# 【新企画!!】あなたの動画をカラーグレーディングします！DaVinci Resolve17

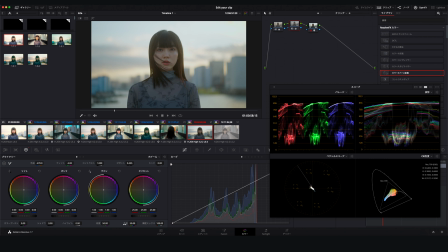色温度ちょっと青の方に寄せてですねちょっと色相も少し角度を変えておきたいと思います今こちらのベクトルスコープを見ながら肌色のところが若干なんかイエロー寄りに傾いているので
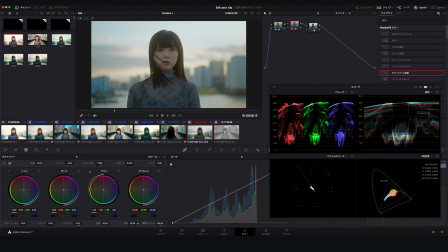それをちょっと角度ほんのちょっとだけ変えてオレンジのラインの方に乗るように調整しました次コントラストですねコントラストはこれはもう好みでOKとりあえず上4つの濃度が終わって次はですねこの前の1個前の動画でもちょっと紹介していったんですけど
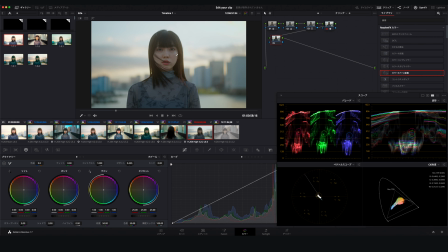肌の色の調整をやっていきたいと思います肌の色っていうのがやっぱり青みがちょっと入ってしまうと
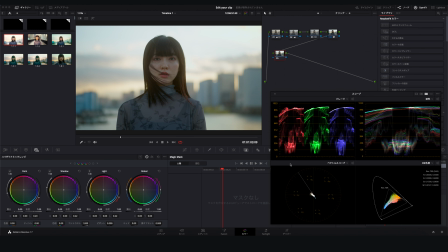ちょっと不自然な肌色になってしまう見えてしまうことがあるのでそこを注意しながらこういう色を使って調整していきたいと思います肌の色のところはですねだいたいさっき50%ぐらい調整したので主にこのガンマのところが中心になると思うので
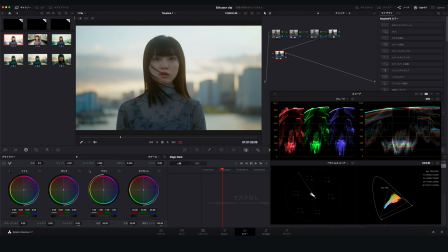まずここを少しベクトル本当これ細かい操作なんですけどぜひ前回の動画を見ていただければと思います気になる方はですねここはもうパパッとやっちゃいますリフトのところをほんとちょっとずつオレンジの方に寄せているというところですね
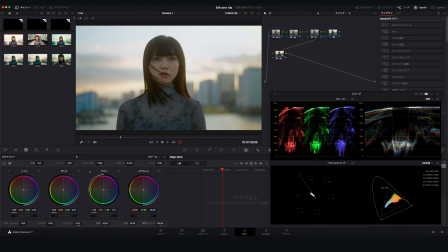でゲインはどっちかというとカウンターで戻してあげるという感じではい一つ目のノードが終わりましたで次はより今調整した内容を修正していくところになるんですけど
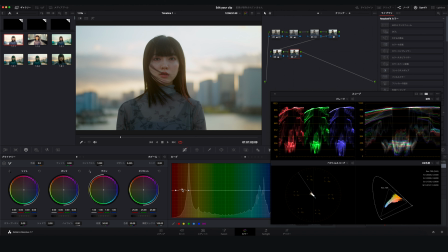肌をクリックしてオレンジのスキントーンインジケーターのところにしっかりと肌の色が乗るように微調整してあげますでサイドですねこっちが結構影で彩度を乗りにくいところだったと思うので撮影の現場的にですね
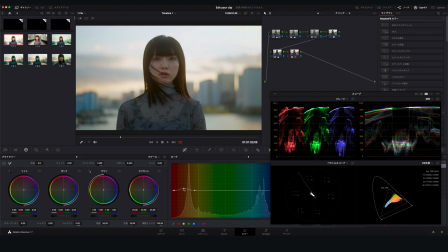ちょっとね彩度をつけてあげるっていうのがいいと思いますあと軌道同じように軌道も軌道を撮るときはちょっと暗いところで撮るのもいいのかなと最近思いました今ちょうどこの目ら辺の肌の色のところを影になっているようなところですね
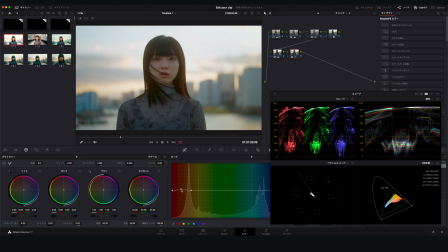結局は肌全体の明るさなんですけどちょっと明るくしているという感じですかねはい今2つ目のノードこの2つ目の違いちょっと見てみますオンオフオンオフオンオフちょっと違いが出たのかなと思います
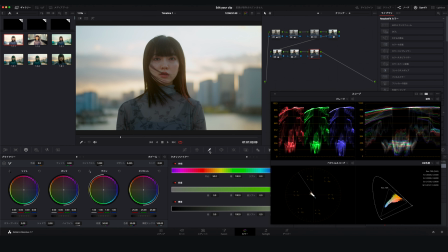3つ目ですね3つ目はクオリファイヤーで肌を抽出していただいて
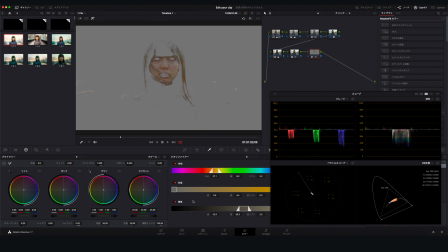ここは唇とか目のところとか肌のところじゃないところは注視しないように注意しながらやってあげますウィンドウで余計なところが入らないようにさらに調整して
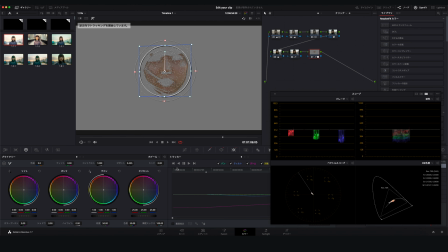トラッキングで後半の方ですね後ろの方と前後調整して
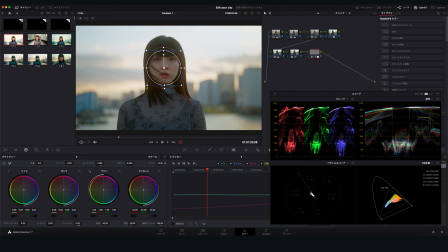ニットっていう機能を使ってちょっと肌にちょっと柔らかさを持たせてあげますこれもちょっと細かくてわかりづらいと思うんですけどちょっと明瞭度を下げてふんわりさせたっていう感じですね選択しているところだけをさせたという感じになります
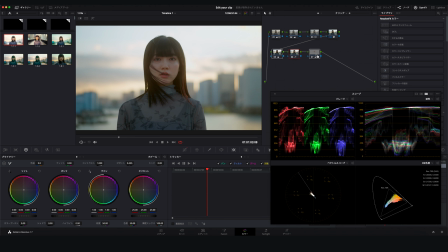この3つちょっとオンオフしていきたいと思います肌の色編集前編集後編集前編集後っていう感じですね違いがわかるのかなと思います肌の色だけじゃなくて今若干ですけど周辺の背景とかにも色の違い出てたと思うんですけど
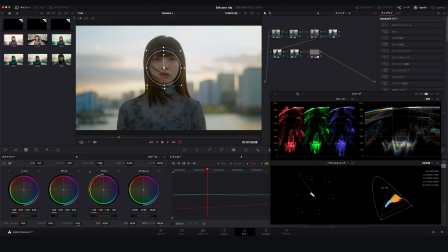それが気になる場合は一つまた濃度立ち上げていただいてホワイトバランスの調整していただいても大丈夫かと思いますとりあえず今回はこの3つで若干ちょっとオレンジっぽくなりましたけどしっかり青もまだ残っているのでこのままいきたいと思います
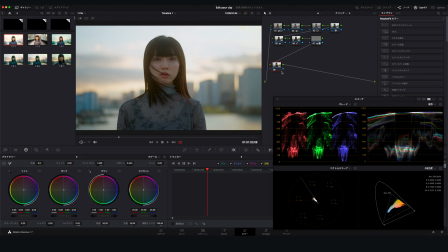今度はカラーグレーディングですねカラーグレーディング一つ目ここはですね被写体をまずはちょっと気にせずに
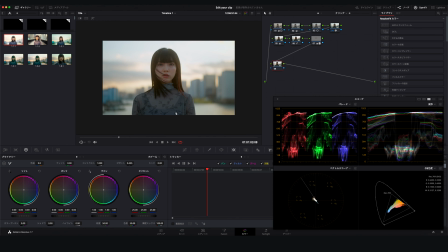後ろの背景を意識しながら編集していきたいと思います